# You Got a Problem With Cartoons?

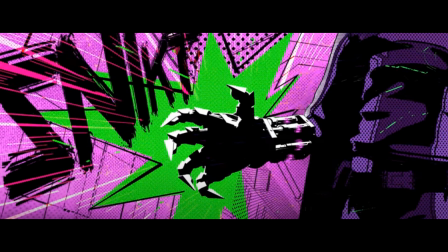8:08 These are the hand-drawn frames that seem to pop in during action sequences that visually mirror the exact style of a comic book panel,
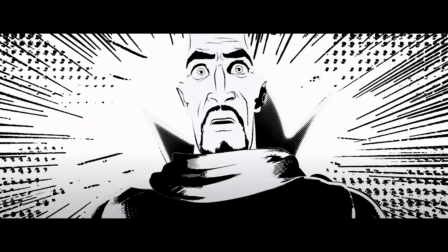8:17 in their rich color and deep shadows flattening the image for a rather impressionistic composition.
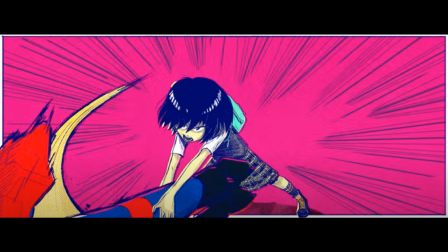8:24 As that might imply that animators were extremely interested in allowing an illustrative or painterly quality to the animation,
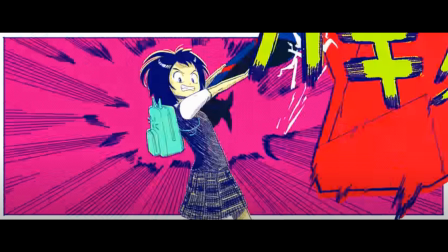8:32 as is present in the brushstrokes that appear within the backgrounds, environments, and on objects.
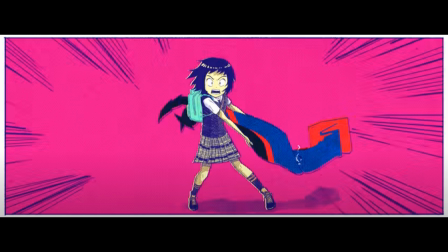8:38 This aesthetic can also be seen in the elements that appear to be penciled in,
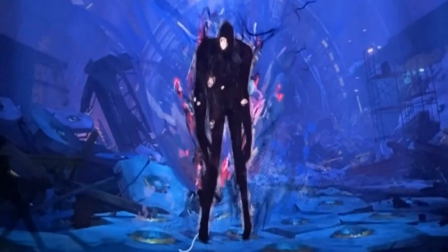8:44 most predominantly featured in Across the Spider-Verse with Spot's character design.
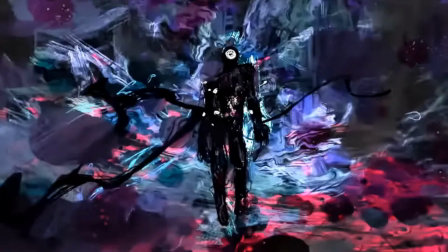8:50 Josh Beveridge, the head of character animation on Into the Spider-Verse,
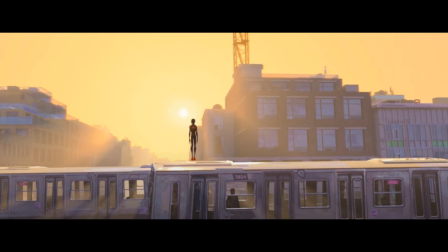8:55 also states that the film feels like it's all printed in ink and feels like an illustration on every frame.
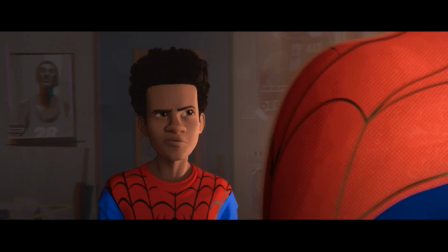9:04 And Beveridge is right. Each freeze frame I've had up are just random timeline selections I made while I had the film paused. The lack of motion blur and depth of field coupled with
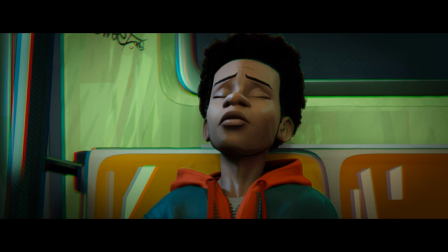9:16 excellently textured environments and characters allow a visual clarity here that is just
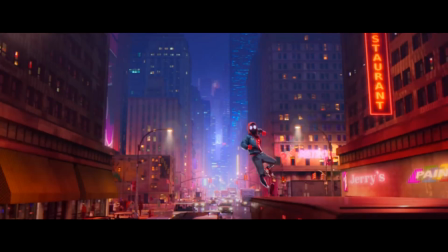9:21 unmatched in Pixar's and DreamWorks 3D animation features.
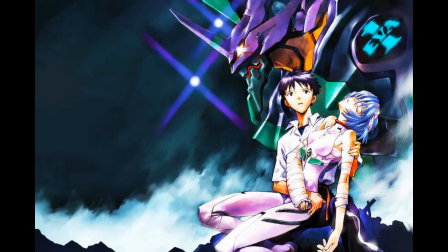9:25 The animators also cite anime as a deep inspiration, not just for characters like Penny Parker, but throughout the production itself.
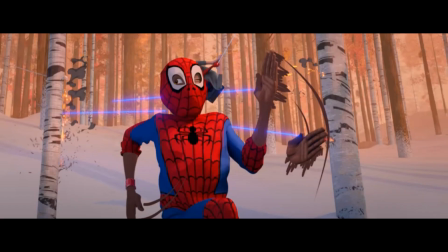9:33 Speed lines and impact lines, as well as doubles, occur almost everywhere throughout the film when movement and impacts occur,
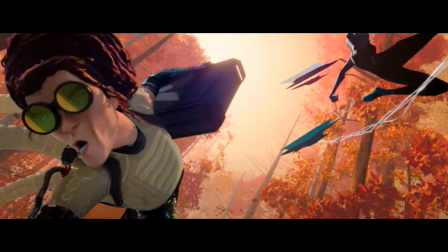9:41 accentuating every character's interaction with their environments.
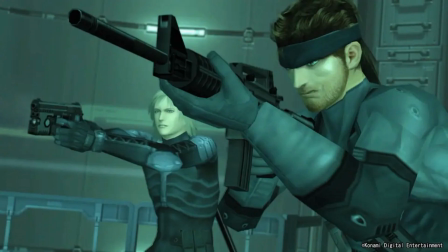9:45 The animators also claim to pull inspirations from video games, though this aesthetic within the style may be the hardest to locate.
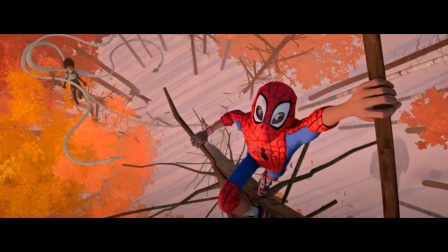9:53 But if I were pressed, I would point to the dynamic camera angles that appear during action sequences,
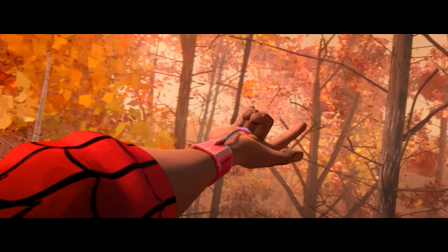9:59 which to my mind seem reminiscent of cutscenes in video games. All these sources of inspiration congeal into a film that features 2D
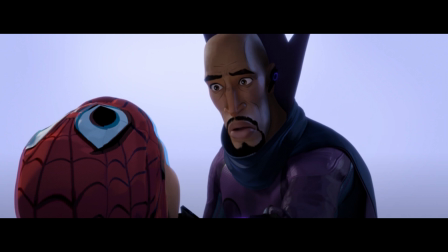10:08 lines over a character's 3D model to imply and exaggerate facial movements,
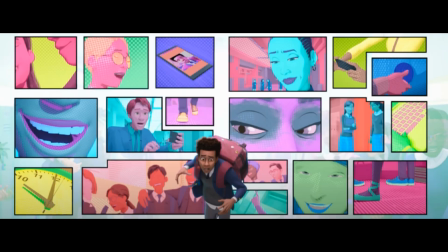10:12 while the backgrounds and environments are deconstructed and abstracted in various ways to consistently elicit the incompleteness in existence and drawn comedy qualities.
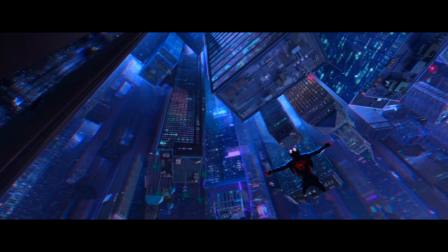10:25 Deconstructions of environments and backgrounds constantly serve to evoke subjective emotional experiences of the characters,
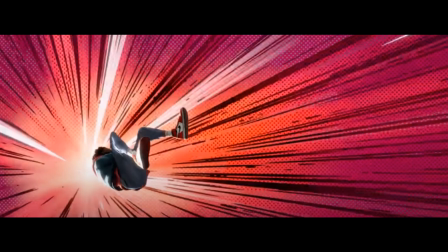10:32 as their diegetic feelings and experiences become what drive the experimentation in the form.
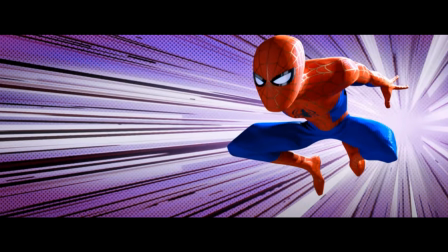10:39 And the two Spider-Verse films are rife with emotional turmoil, committed to primarily portraying non-white or non-male identities,
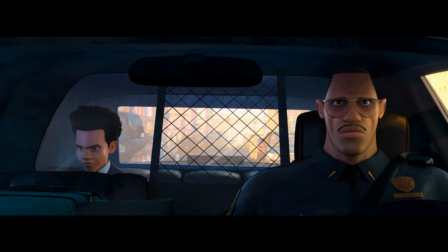10:47 not to highlight the chaos, but to find a way to navigate through these identities and the relationships that inform them.
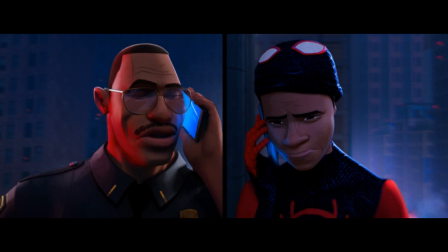10:54 To this end, the Spider-Verse films reserve a special significance for individual love and embraces, or hugs especially.
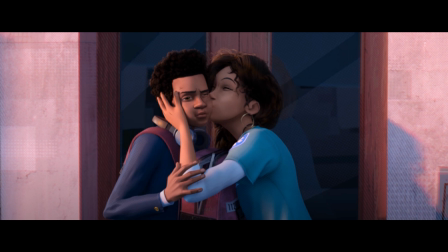11:04 During these moments of embrace, or the absence of embrace,
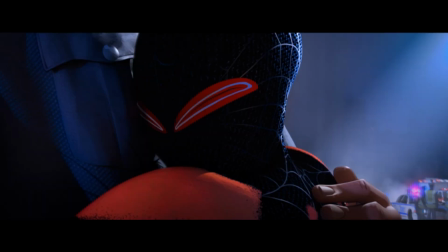11:09 the character's subjective emotional experience is transferred onto the background and the environment around them in impressionistic and abstract compositions that
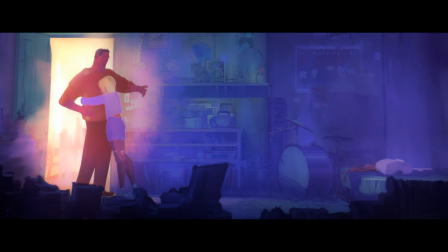11:20 beautifully and succinctly constitute the protagonist's subjectivity onto their world.
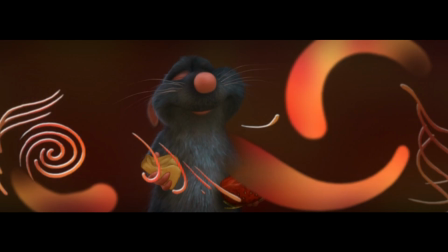11:26 As it would happen, Pixar has had forays back into 2D animations within a few other of their 3D animated films.
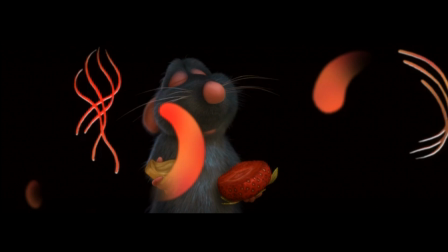11:34 Both Ratatouille
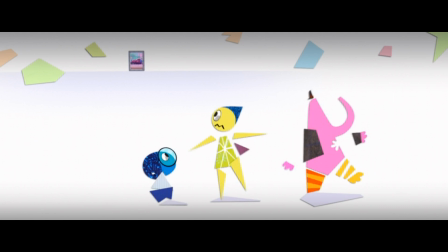11:37 and Inside Out feature short sequences of 2D animation that interact with or take over the 3D animated style entirely.
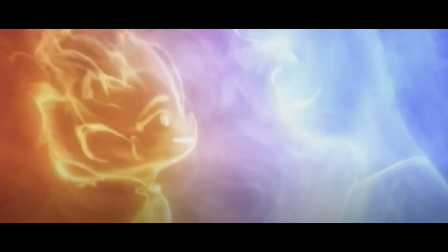11:47 Even more recently in Elemental, there is a short sequence of 2D animation,
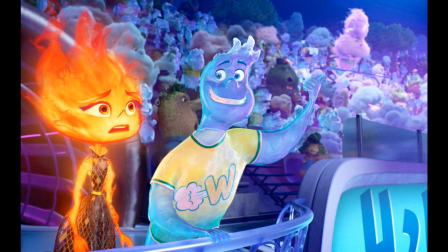11:51 while both the fire and water elements seem to feature various components of 2D and 3D animation throughout the film. But as I stated, this video isn't really about Pixar.
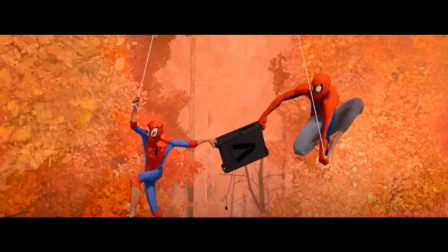12:06 This video is about the Spider-Verse.